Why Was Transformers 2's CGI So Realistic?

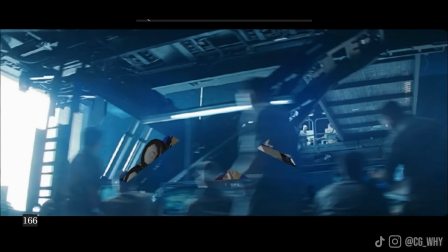As for example, whilst visual effects artists typically aim to make the most reality-based results possible,
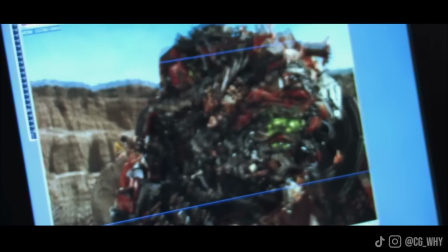Michael Bay actually consistently pushed the team to break with this idea in a lot of places, and in the end actually turned out to be really right to do so,
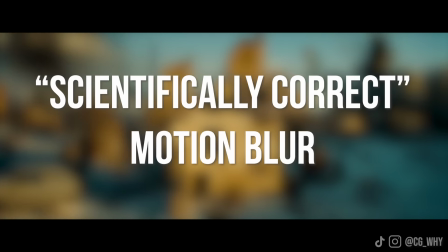as the visual effects team wanted to keep things like scientifically correct motion blur on their robots, which, you know,
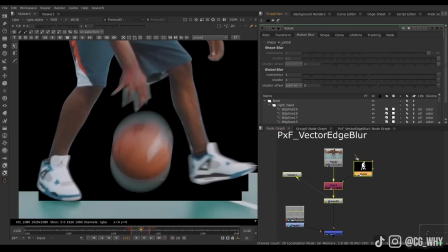is that thing where they use maths and science and stuff to figure out how blurry the robot should look on camera based on the speed they're moving around,
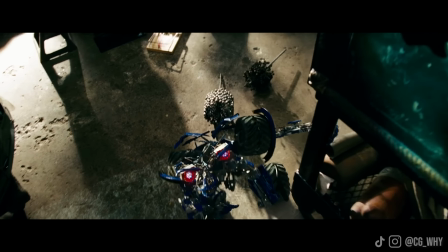which obviously makes sense to do because everything that moves on camera has to a degree some sense of blur to it, for example.
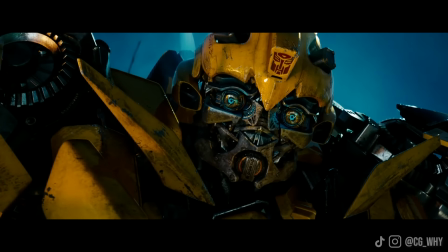But with the robots being so physically detailed, it meant that when blurred by motion,
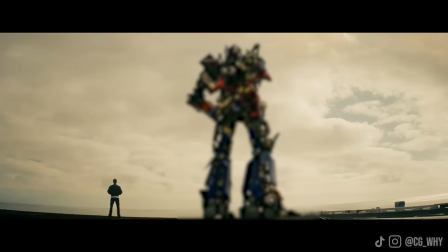they would kind of just turn into visual mush on screen, even if this blur is what should be scientifically,
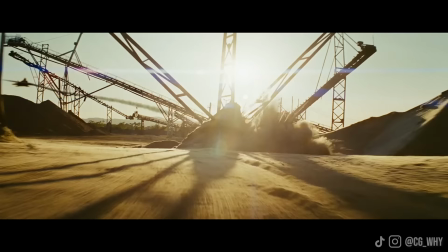mathematically correct. But with Michael Bay coming from this advertising background, he not only has a way of making things look impossibly real and almost ethereal,
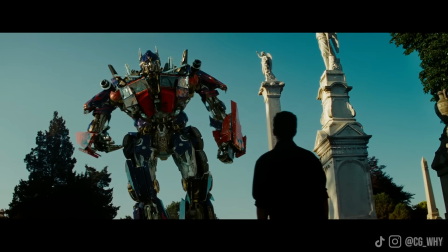but he also believes that the audience should be able to see what they've paid for, and therefore he deliberately pushed for these robots to always be very sharp on screen,
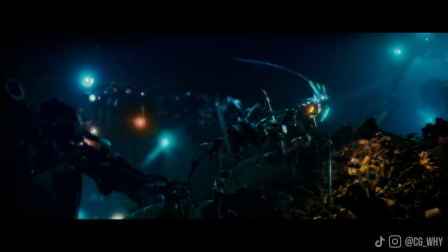oftentimes sharper than the actual footage itself, even though this went completely against the rules of making good-looking CGI.
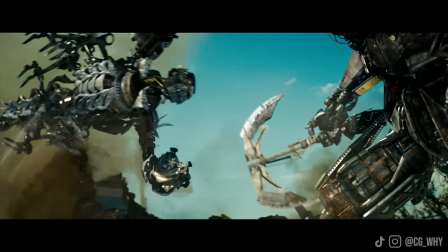But for some reason, this really worked for this film, because there's something just so magically captivating about this visuals,
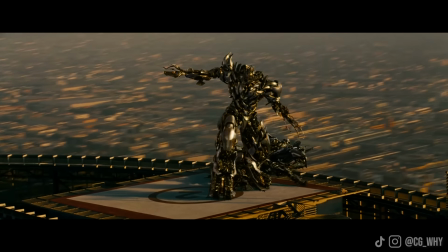as the whole thing really does have this clean, perfect, advert-like aesthetic that, again, you just don't get anywhere else. And so yeah, to summarize all of this, regardless of things like the writer's strike and its effect on this movie's narrative,
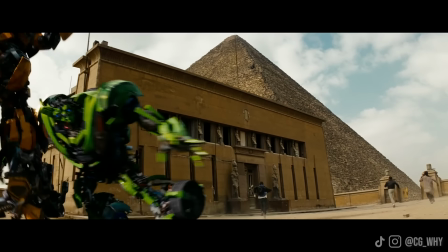I think this film was a real sign of things to come with this franchise.
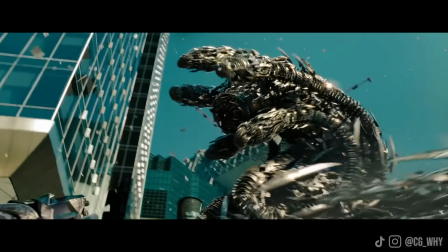That each of these movies are going to be these incredible technical demonstrations that massively push the limits of filmmaking,
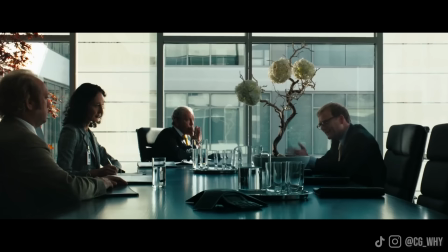but that at the same time, you are also going to have to deal with this strange Michael Bay energy at each step of the journey,
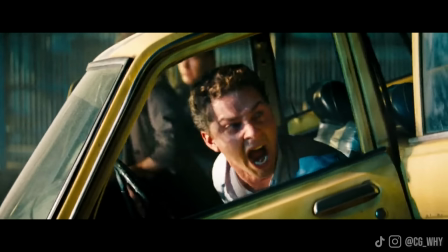with very varying results as to whether this energy is a good idea or not.
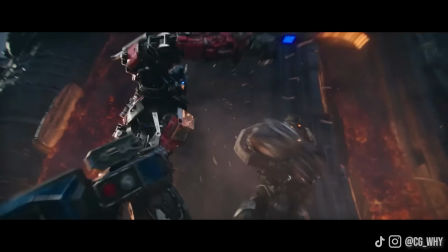However, we should also consider that if you look at the stuff that Bay is no longer involved in,
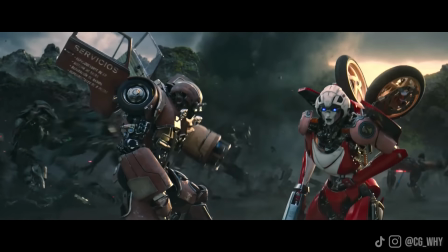like that big battle at the end of Rise of the Beasts, where you essentially just have loads of CGI hitting each other in some big CGI open field,
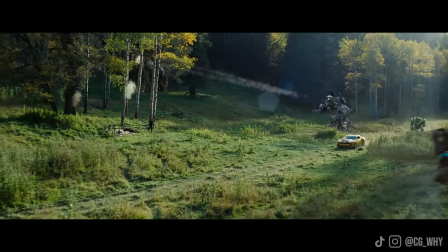versus the ridiculous efforts here and just how good they look, I think it's really hard to say that Michael Bay wasn't at least getting some things right. But I guess we'll get to those films when we get there. Thank you for watching, everyone, and if you like this video, I guarantee you'll also enjoy our film podcast.
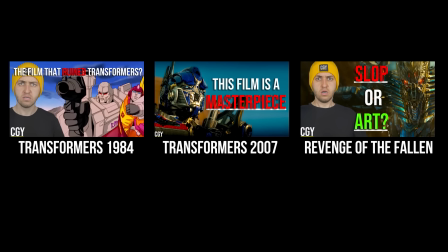So far, we've covered a bunch of different Transformers films, and each week it just gets better and better. And the one we did on Revenge of the Fallen is absolutely my favourite one so far.
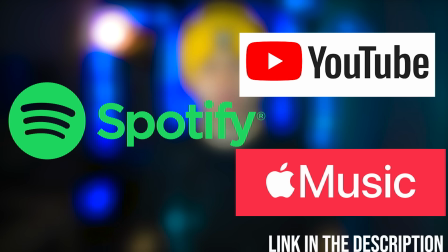So please click the link below if you want to hear some upbeat film discussions.
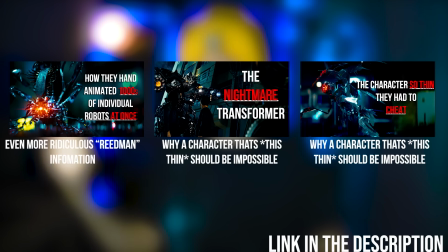And speaking of Transformers coverage, if you also click the other link below, I also guarantee you'll enjoy our Patreon,
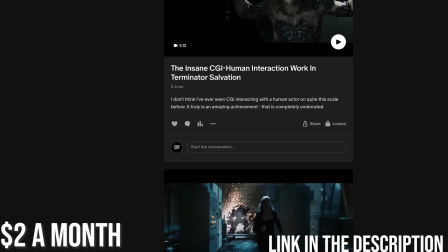where for less than $2 a month, you can get access to a bunch of exclusive videos and much, much more. Every little bit of support means the absolute world and goes straight back into the videos. So thank you to my Patreon subs.
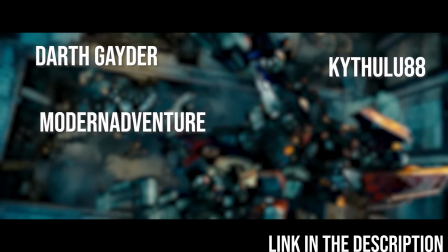So that is Darth Gader, Modern Adventurer, Cthulhu88, Chris Colleen, Archer Green, Janal Van Menzel,
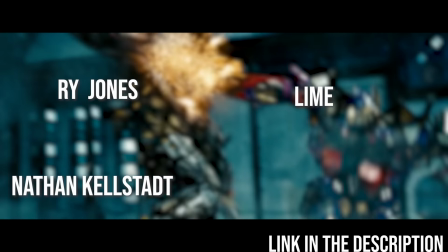and then an even bigger thank you to Lime, Rye Jones, and Nathan Kelshat, and then just an absolutely massive thank you to Darren Birmingham.